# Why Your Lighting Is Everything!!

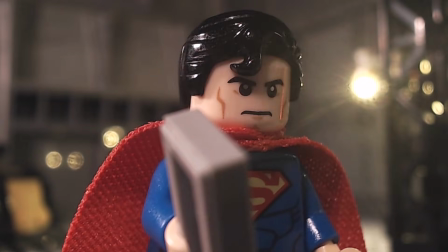0:00 I'm often asked, how do you get such good quality out of the Logic 6920? And I always have the same answer.
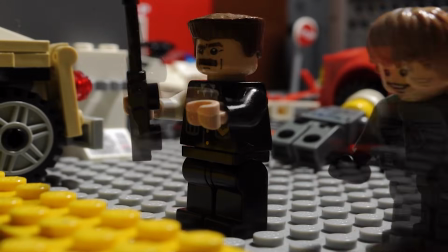0:05 It's all in the lighting. Now throughout the years, my lighting setup has grown and evolved.
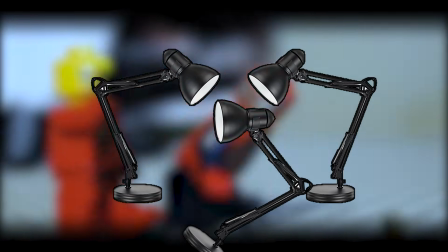0:08 What used to be just 2 desk lamps has now evolved into 3 desk lamps, as well as these tiny LEGO LED strips, and these little tinier things.
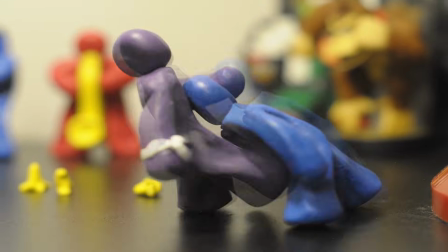0:15 I'll tell you where I got these in a minute. It may not seem like much, but small subtle changes in lighting can really make a huge difference.
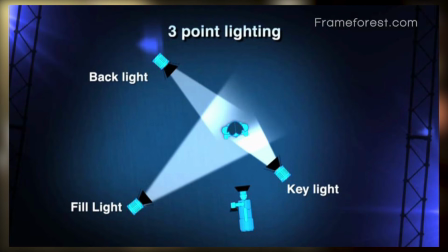0:21 If you've ever been in any type of media production class, you've probably seen this picture, 3-point lighting. One light is meant for the subject, that's the key light.
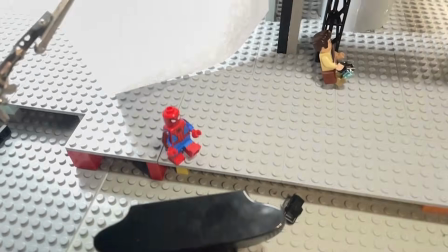0:27 The other is meant to fill in these harsh shadows, make the light more even. That's the fill light. And then you have your backlight.
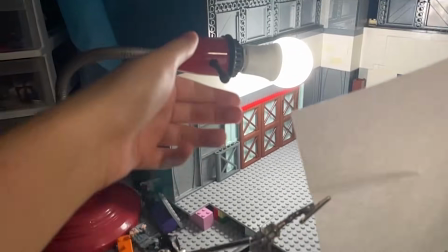0:32 This is meant to light up the back of your subject. Now the backlight is something you want to pay more attention to because that gives your characters this nice white glow around them.
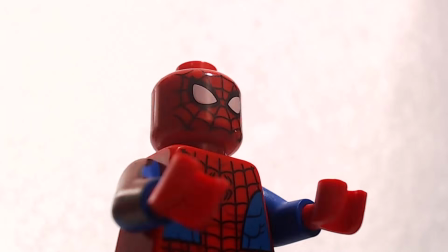0:40 And let me tell you, this goes a long way. The 3 lights together look like this. You'll find that if you turn each one of them off, you'll be getting a different type of lighting setup.
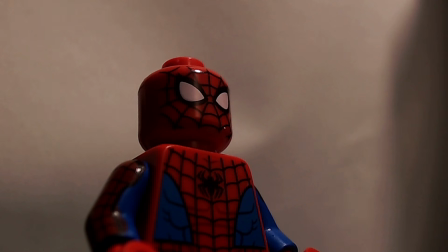0:47 When it comes to lighting, there's really no right or wrong way to do this. It all comes down to, does the lighting match the tone I'm looking for in my video?
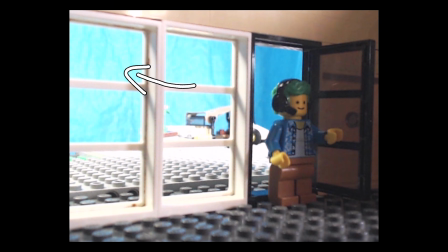0:53 Now, you can have concepts like 3-point lighting, but don't limit yourself to just that. Do whatever it takes to get the emotion and atmosphere that you're looking for out of your picture.
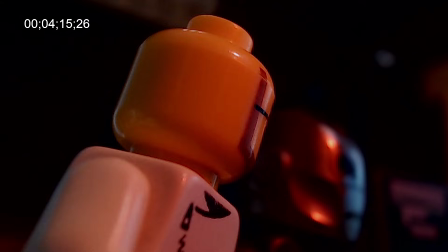1:00 Because lighting is not only just about clarity, it's also about mood. It's about tone, it's about atmosphere, it's about emotion.
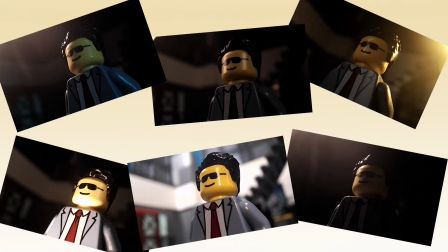1:05 Look at these different photos I took of the same exact character of the same exact set. You go through them and you find that each one conveys a different tone, a different message.
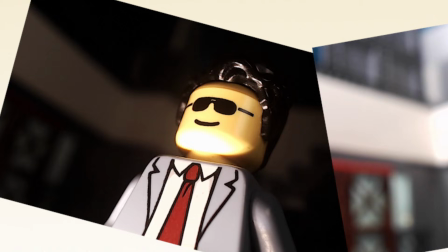1:13 You have your normal day at the office. You have a spooky, scary night. You have a life-changing experience.
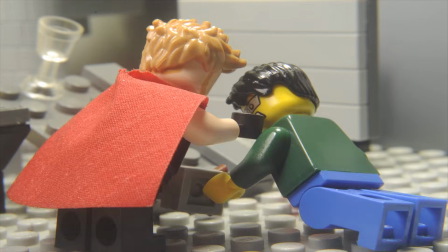1:19 It's all in the lighting. Now let's take a look at this shot from 2019.
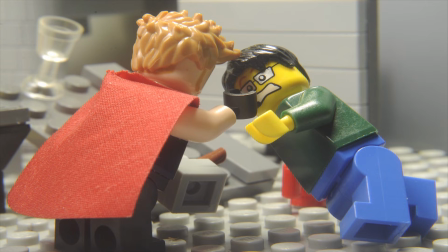1:22 Everything here is pretty much evenly lit, and you can tell that the light sources are from the sky or the ceiling, based on how it reflects off the Lego's head.
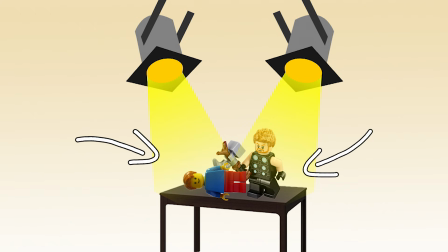1:28 The issue with this type of lighting is that because everything is so evenly lit, and because they're all being lit by the same source, everything just kind of looks flat.
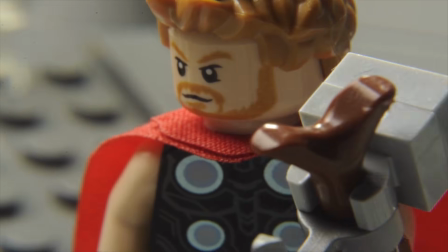1:37 There's no real separation from the foreground characters and the background objects.
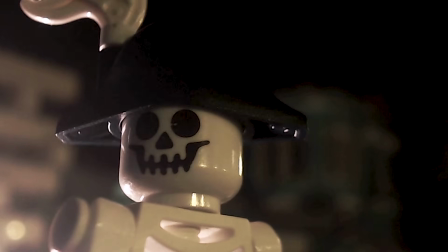1:40 This might not seem like much, but if you're going for a more dramatic setting, this type of separation can really make it seem like your characters are much more important, like what they're going through matters.
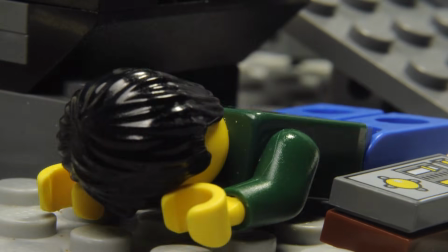1:49 Now, this type of lighting is fine for the type of video this is, because this is mostly a comedy, but in a serious setting it probably wouldn't work as well.
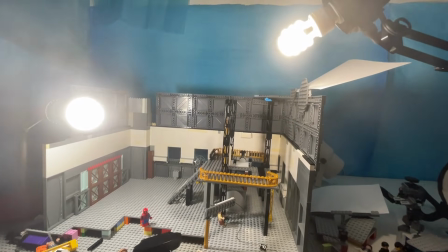1:55 But to be quite honest, it can be difficult to achieve this look when you're only using desk lamps on something as small as Lego.
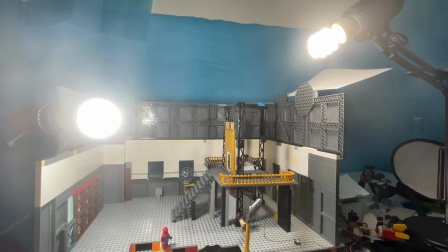2:01 As you can see, these 2 desk lamps alone are bright enough to illuminate the entire scene evenly, which can make it really difficult to get a more cinematic, dramatic look.
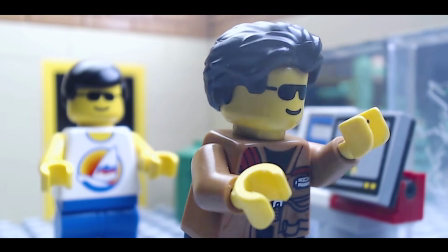2:08 Not to say that it's impossible to achieve this look, because you can use techniques like diffusion. Alright, so this is diffusion in action.
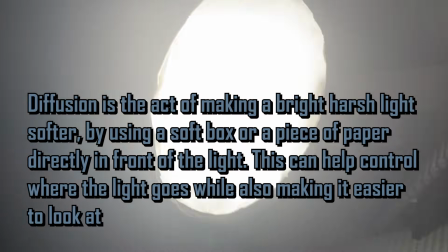2:14 I have this normal light here, okay, you can see it. I have a softbox attached to it. It's just a small one, you know, you can clamp it on. If you have one, I suggest using one.
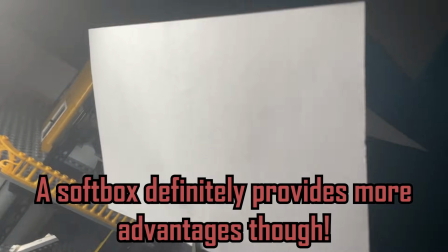2:22 But you don't really need one of these. You can also just use one of these sheets of paper. I also have this sheet of paper here because it's bouncing the light from here onto Spider-Man's face.
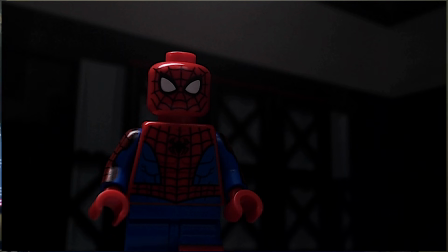2:29 And this is how it looks like in the actual video. Now, the paper does a very important job here.
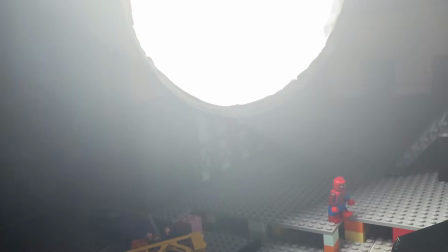2:34 It reflects most of the light onto Spider-Man's face. But the original lamp is still acting as a solid backlight.
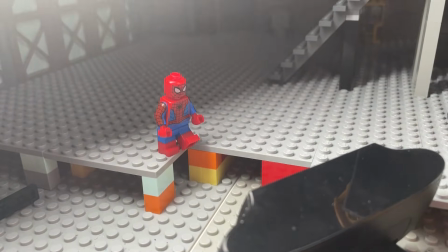2:39 Not only that, but it's not actually illuminating the background completely. The paper is actually reflecting the light off of the lamp into the background, allowing us to see a bit of the background.
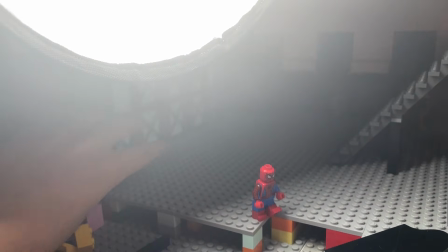2:48 But because a much stronger light source is being fixated onto the character itself, it gives some distance between the character and the background, which gives us more 3-dimensional lighting.
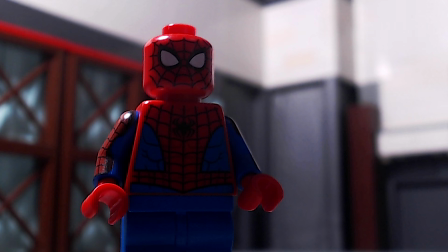2:58 And this is how it looks like without the softbox at all, without the paper or anything. It's just the single lamp.
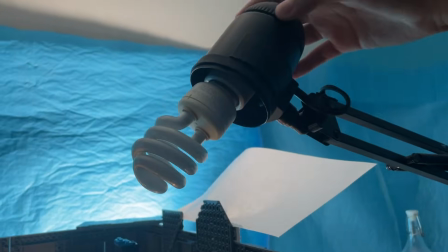3:02 Now the lighting doesn't work as well. And to go another step, I aim my second light towards the background exclusively.
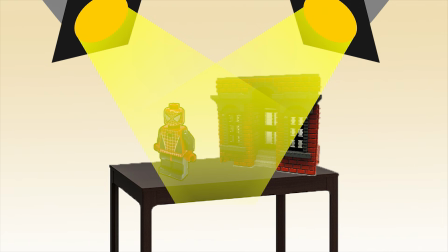3:08 I think this is probably one of the biggest deals when it comes to 3-dimensional lighting. You really don't want more than one light source to be focused on something.
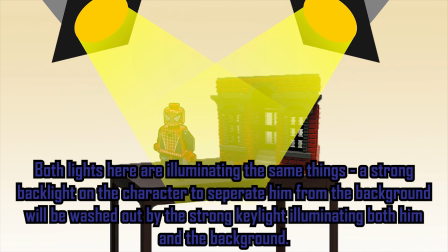3:14 So if you have 2 lamps, try to make sure that they're both doing individual tasks. Have one light the characters and have the other one light the background.
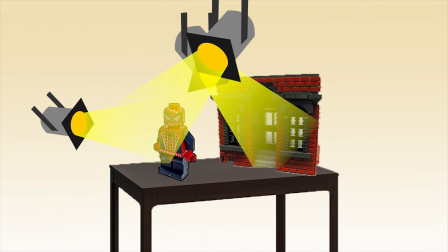3:21 Now, a third light is probably the best way you can utilize this technique. That way you can have one lamp specifically focused on backlighting the characters and another lamp focused on filling up the character's face.
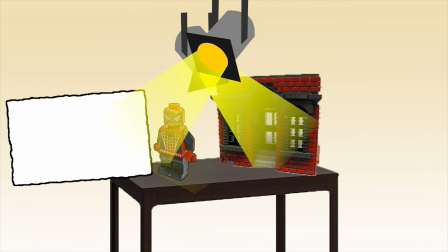3:31 But you know, not everybody has 3 lamps. So using a piece of paper to bounce the backlight onto your character's face is probably a viable solution if you don't have 3 lamps.
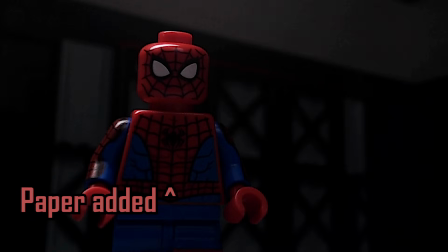3:37 Because white surfaces reflect all light. It's actually a pretty big deal. And here's a quick tip.
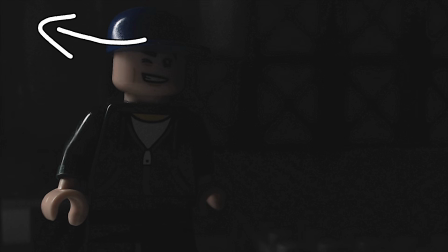3:42 If you have a character who's like wearing a hat and your light source is coming from above, you'll probably notice that there's a pretty big shadow on their face.
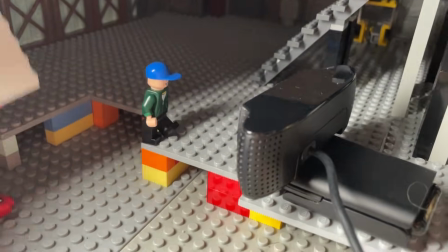3:48 So to fix this, get like a white piece of paper or even like a white Lego piece and just slide that under the character and make sure that stays out of frame,
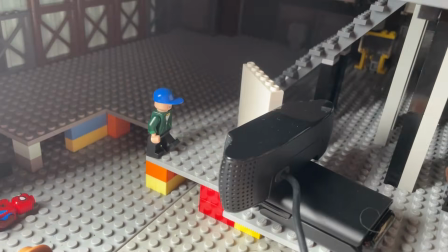3:56 and that will bounce the light back onto its face, which will illuminate their face a little bit better.
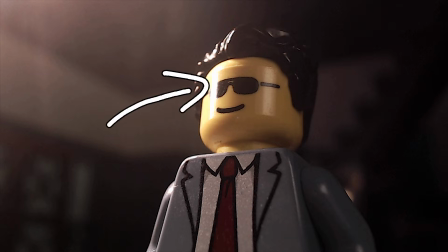4:01 And another thing, sometimes when you're using harsh lights, you'll get these very noticeable reflections on the Lego pieces because Lego is a reflective material.